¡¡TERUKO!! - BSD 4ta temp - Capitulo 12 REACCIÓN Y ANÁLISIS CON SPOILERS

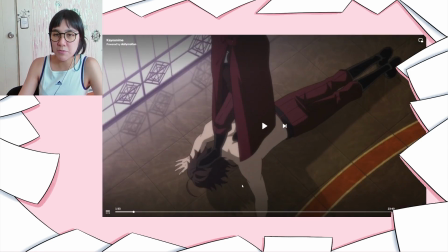[7:26]
Pero él aparece desde antes, o sea, se nota que quitaron todo eso Por cuestiones de tiempo Y luego, más adelante,
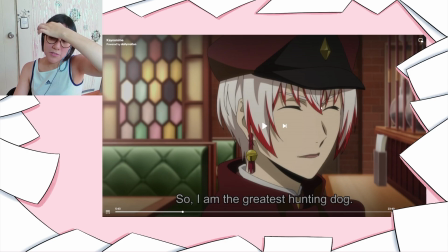[7:32]
cuando ya están En la cafetería, hay un momento en el que Juno le dice que tu esposa Está justo aquí atrás,
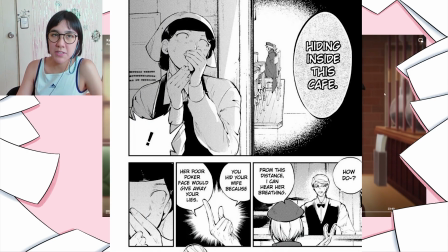[7:39]
escondiéndose Efectivamente estaba ahí Y él se pone más nervioso,
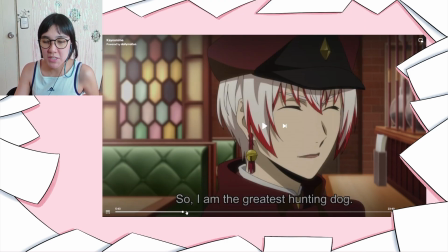[7:42]
pero aquí no la mencionan No aparece Y bueno, eso también es otra cosa que quitan por cuestiones de tiempo Y está bien, se entiende,
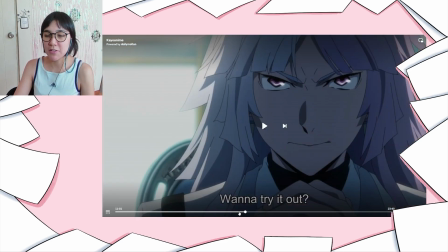[7:48]
pero Es todo todo entendible hasta acá Pero lo que no me gustó fue la introducción de Sigma directamente Justo
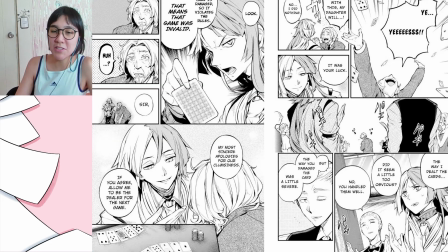[7:54]
antes de esta escena Él tiene toda esa conversación como les digo Con los clientes y se nota que Lo quieren,
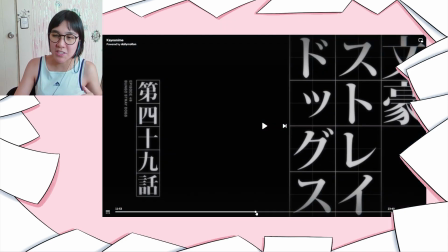[8:00]
que le lleva muy bien con él Pero esto es algo que recién Lo ponen después Y eso hace que realmente no se note tanto esa conexión
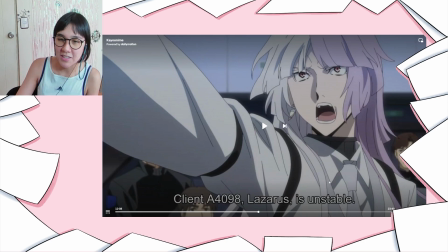[8:08]
Sino más bien como que Sigma estuviese desesperado Porque las cosas le salgan bien Y no porque tenga un lado más puro O sea, es que realmente en el manga Como Asairis tiene todo el tiempo del mundo Para desarrollar esto Se siente todo tranquilito y demás Pero aquí como que como todo lo están poniendo
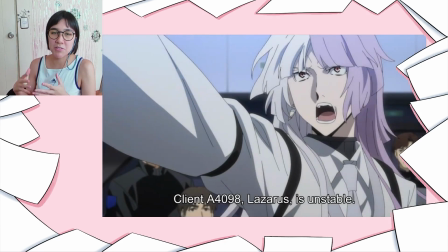[8:24]
rápido Para que todo quepa en un capítulo Tiene sentido que quiten partes Pero eso hace que se descuiden estos detalles Esa desesperación
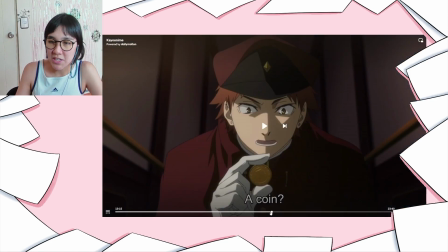[8:32]
que él tiene sí Es algo que le dedicaron de hecho bastante tiempo Y ya por ahí sí te da un poco de pena Pero bueno, no es lo mismo A ver,
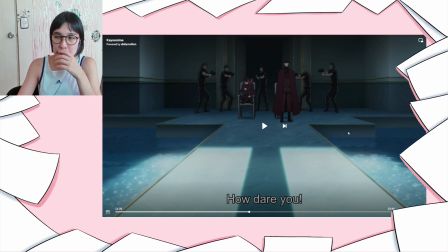[8:40]
esto también fue un poco rápida la escena Pero me gustó porque todo el ambiente ha sido cambiado En el manga original Ellos,
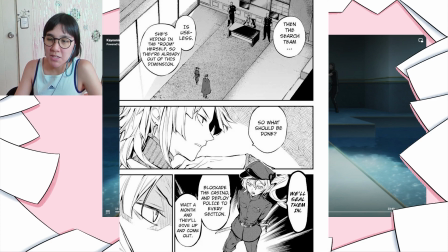[8:48]
Tachihara y Teruko están simplemente parados Hablando con él, con Sigma Y el ambiente es muchísimo más sencillo Pero aquí me ha gustado todo el trabajo que le han dado al
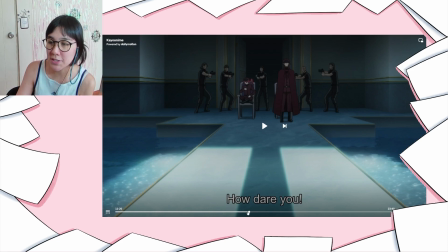[8:56]
ambiente Y también ese lado fuerte que le dan a Teruko y a Sigma Ahora acá,
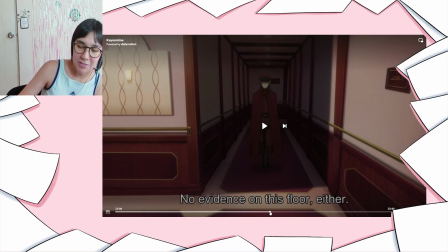[9:01]
esto, esto de Tachihara O sea, esto me ha descuadrado muchísimo Porque chicos,
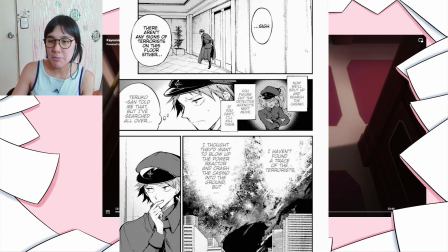[9:05]
exactamente después Tachihara tiene su catarsis Vemos a un Tachihara investigando tranquilo Porque bueno, se toma el tiempo para ver Se separa de Teruko y se ponen a buscar a la agencia Y Tashigara empieza a tener como un montón de dudas
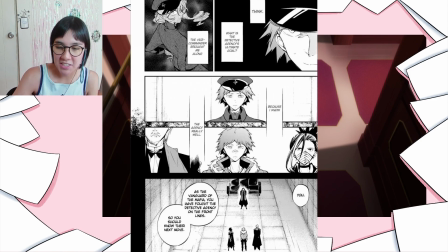[9:18]
existenciales, o sea, se pone a pensar en la pornafia, en Jin,
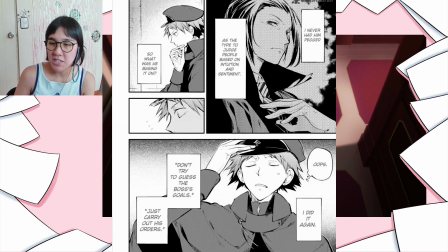[9:23]
en Higuchi, en Hirotsu que son sus amigos Y él mismo se da cuenta de que no debería de pensar en ellos, no debería de actuar como si fuera un mafioso todavía porque es un policía,
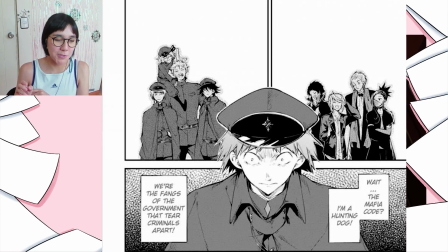[9:33]
es un perro de casa Y entonces empieza a tener esa dicotomía, esa confusión de que se lleva bien con los dos grupos pero tiene conflictos, pues ¿no?
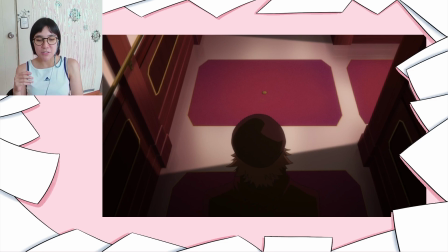[9:40]
Y es una escena muy grande, es una escena muy extensa y es muy importante para él como personaje y va a tener... Esa escena tiene mucho más importancia después porque luego cuando Teruko le gana a Sigma y se van los dos,
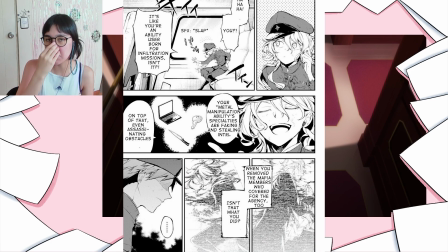[9:53]
él efectivamente empieza a comentar un poco esos conflictos a Teruko. Y bueno, ella lo ignora porque no le parece para tanto,
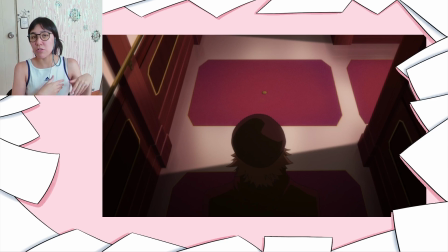[10:00]
pero es precisamente por eso que él se da cuenta de que realmente la agencia no son terroristas, O sea, que están siendo engañados Porque justo antes de eso Bueno,
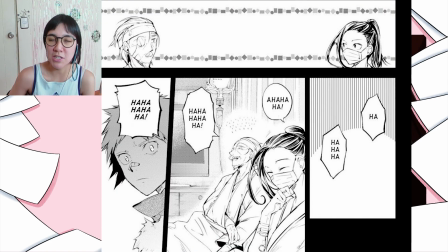[10:08]
en el pasado Hirotsu y Gin le dijeron que ellos no creen que la agencia de detectives sea terrorista No se lo creen para nada porque
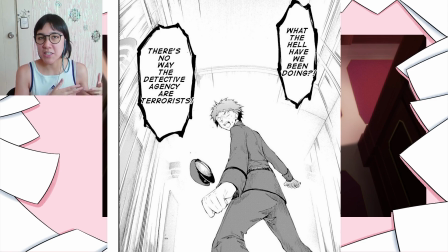[10:15]
los han enfrentado mucho tiempo Y es a partir de esa confianza que él le tiene en la pornografía Que él llega a la conclusión desde aquí que la
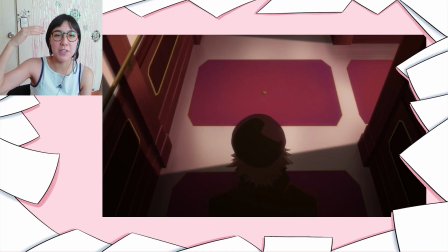[10:21]
agencia no son malos Pero como aquí no te están mostrando este conflicto interno que tiene Te siente un poco vacío, no sé, Tachihara como personaje O sea,
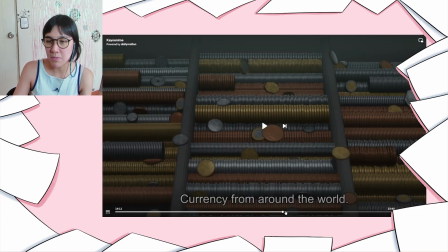[10:30]
sentí que todo este capítulo tuvo más presencia Teruko y Sigma Lo cual es cierto porque pues los poderes de ella Y bueno aquí todo esto de
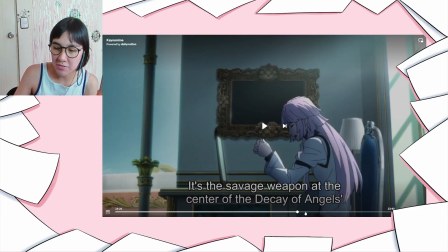[10:38]
acá está bien Lo de Teruku y su poder También me encantó,
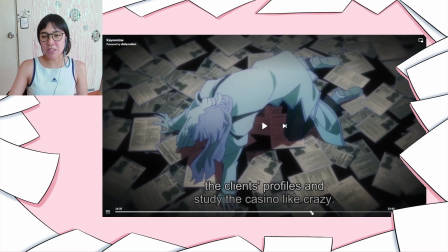[10:42]
me encantó que brillara en rosado Bueno eso técnicamente lo spoileó el trailer de este capítulo,
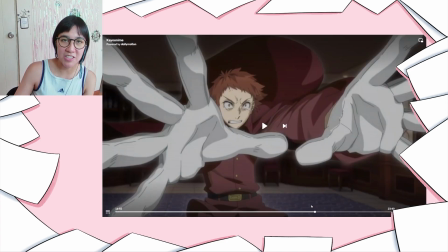[10:47]
el avance Que ella brilla en rosado Y eso era algo que yo quería sí o sí ver Porque en el manga no te dicen no hay
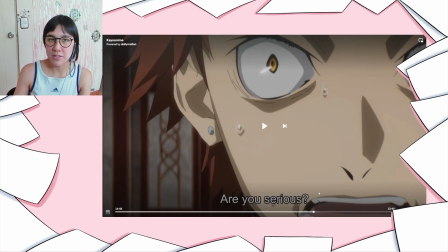[10:54]
colores obviamente Pero en el manga cuando ella se transforma Se nos da a entender que su cuerpo brilla Y también desprende como humo,
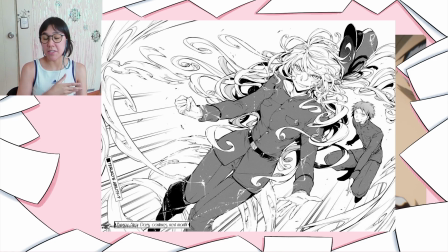[11:03]
como vapor vapor, y el asunto está en que no sabemos de qué color era esa estela y yo quería que fuera rosada pues porque es el color principal de ella
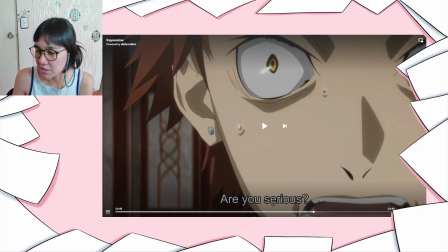[11:11]
y efectivamente es rosada, pero lo que no me gustó es que no hubiera humo o sea directamente no hay vapor y la forma en la que mostraron la teruco adulta no es tan evidente o sea no se ve muy bien que digamos mira,